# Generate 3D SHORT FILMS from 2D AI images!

But now you're saying, wait, this is exactly the same like what you did last video, it's just higher resolution and better. No, because this program lets you do much more than that. We can, for example,
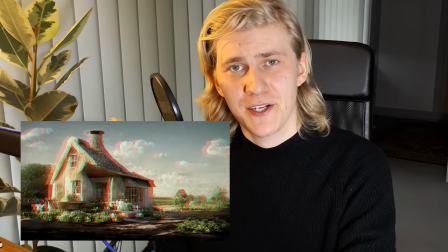(4:17)
generate a stereo side-by-side image to admire your creations in mind-blowing 3D using those old 3D glasses that I don't have.
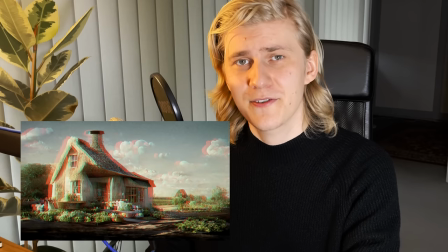(4:25)
Or you can use the cross-eye technique. Wow, 3D! Okay, that was not what I wanted to show you. It's this button down here, generate 3D inpainted mesh.
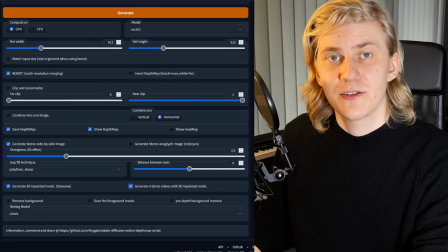(4:37)
And we can also generate 4 demo videos. So when we activate those and hit generate again, it will take a really long time. Okay, I am back with a fresh cup of coffee and a finished 3D model.
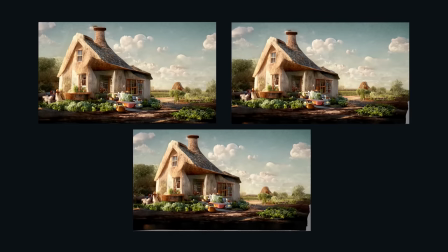(4:52)
And before we import that in Blender, let's check out one of the demo videos. So this tool not only generated a 3D model, it also inpainted the parts that were hidden behind the model.
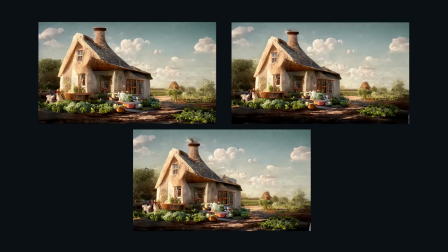(5:00)
So now we are way more flexible with how we can move the camera in Blender. But maybe you don't want to use Blender, maybe this is enough for you. You can just generate all the videos for your short film that you need inside of this program and just use them. But it's even more amazing what you can do with this inpainted model in Blender. So let me show you how to import it.
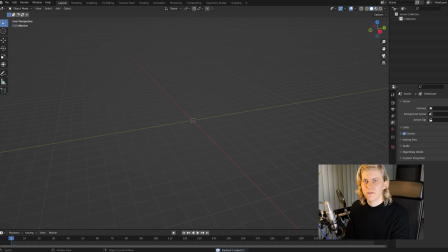(5:18)
First thing we're gonna do is delete everything, hit import, PLY, and then we need to go to the output folder of Stable Diffusion and import our 3D model. And this could also take a few minutes depending on your machine, because the models can be pretty big.
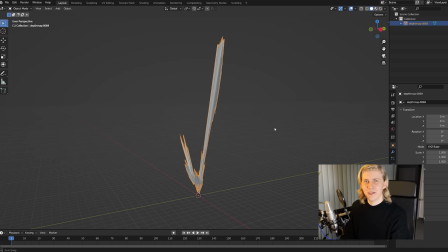(5:32)
So once it's done, you're greeted by this. And you're probably thinking, oh no, it didn't work, this looks like garbage, I can do everything again.
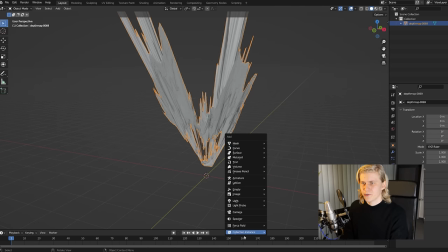(5:39)
But it actually did work. What you need to do is just create a new camera and put everything at zero.
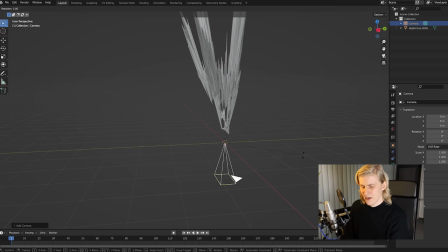(5:45)
Then we need to rotate the camera up because the scene is oriented upwards. And then we can just select everything and rotate it around to just make navigating it a little bit easier.
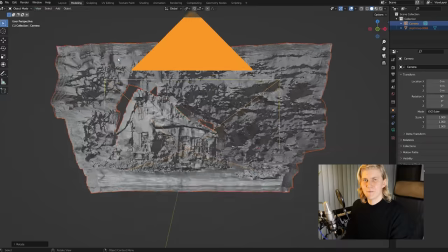(5:55)
So when we zoom in here, we can actually see, oh, there's our house. And if we look through the camera, we can see the house and all the geometry in the right place.
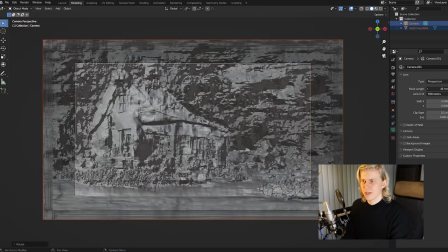(6:02)
We can change the focal length a little bit to get everything in frame. But how do we get our color back?
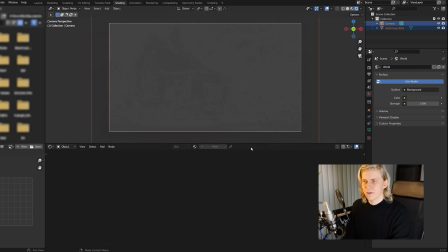(6:07)
Just go to shading, click on the 3D model, click on new shader, and if you don't want to put new lights in the scene and have them interact with the 3D model, you can use an emission shader.
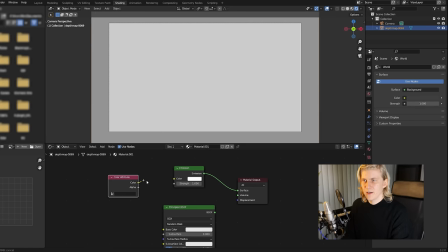(6:17)
Create a new color attribute and plug that into color, and now we have our color back and the scene is ready to animate. So now that you know how to set up a shot like this, let me just show you what you can do with it with some examples from the City on Mars short film.
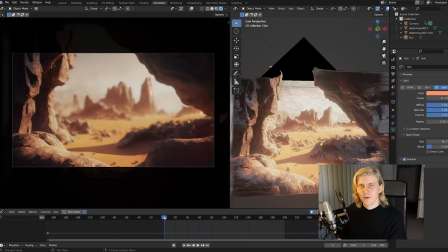(6:30)
So for this shot, for example, I did a few things. I of course animated the camera to highlight the 3D effect. I added volumetric lighting. I also animated the depth of field to reveal the background as we're moving in.
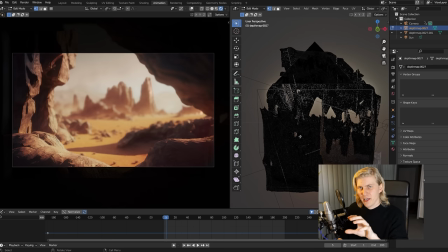(6:43)
And I also wanted the camera to come out of a cave, but there was no cave in the original picture. So what I just did is I cut out a piece of rock from this side of the 3D model and copied and pasted it over here.
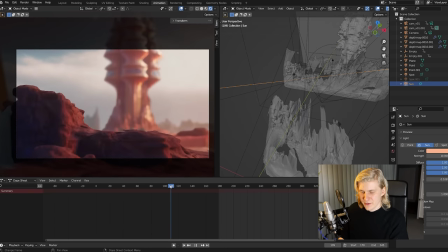(6:57)
So yeah, that's the thing I did in a few scenes. For example, in this one, I took the rock structure that was originally further back in the image,
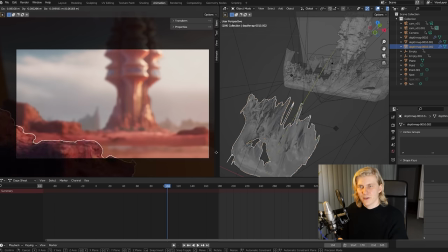(7:05)
copied it and brought it to the front of the picture to increase this 3D effect.
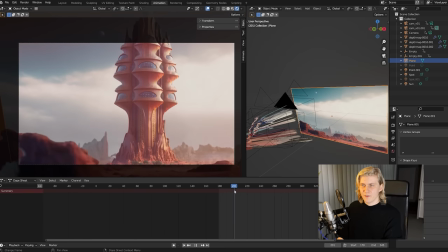(7:09)
Also in this shot, I wanted to be even more flexible with how I can move the camera. So in Photoshop, I painted out the tower and put the background on an image plane that I could then move way back into the distance.
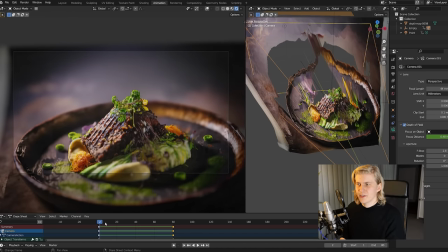(7:20)
So this is a shot of a dish served in one of the restaurants on Mars. And what I did here is create a really strong depth of field effect to highlight the scale.
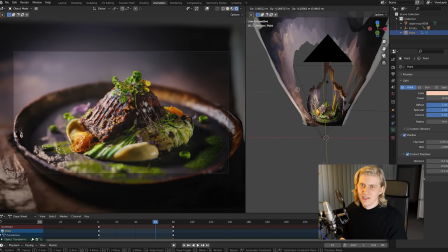(7:29)
And I also added a new light to the scene so we can see all the textures of the food as the light moves around.
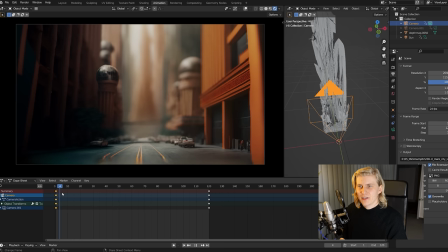(7:36)
This is a shot I didn't end up using,
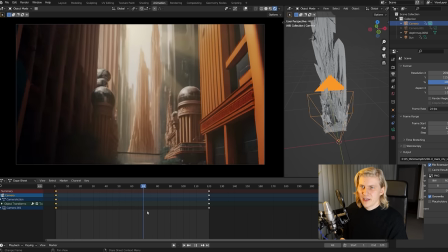(7:39)
but it really highlights what you can do with volumetric lighting and just a slight camera move to bring a single image to life.
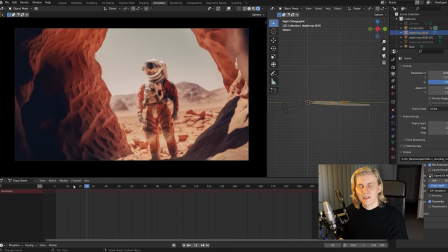(7:46)
So I didn't do too much to this shot. I added this slight camera move. Then what I did is when I exported it, I also rendered out the sequence as a Z-depth part.
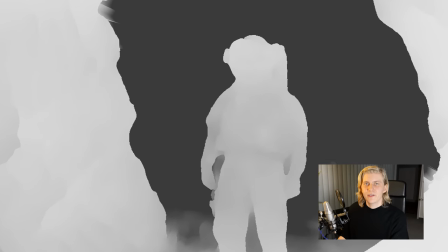(7:54)
So every frame also has a depth map. And I could then use this depth map in After Effects to mask out different parts of the image.
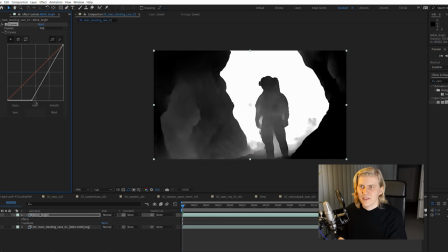(8:02)
So I could easily add dust effects and just bring the image to life with some stock footage. So the last thing I needed to tie everything together was the voiceover. And this time I wanted to try out Play HT.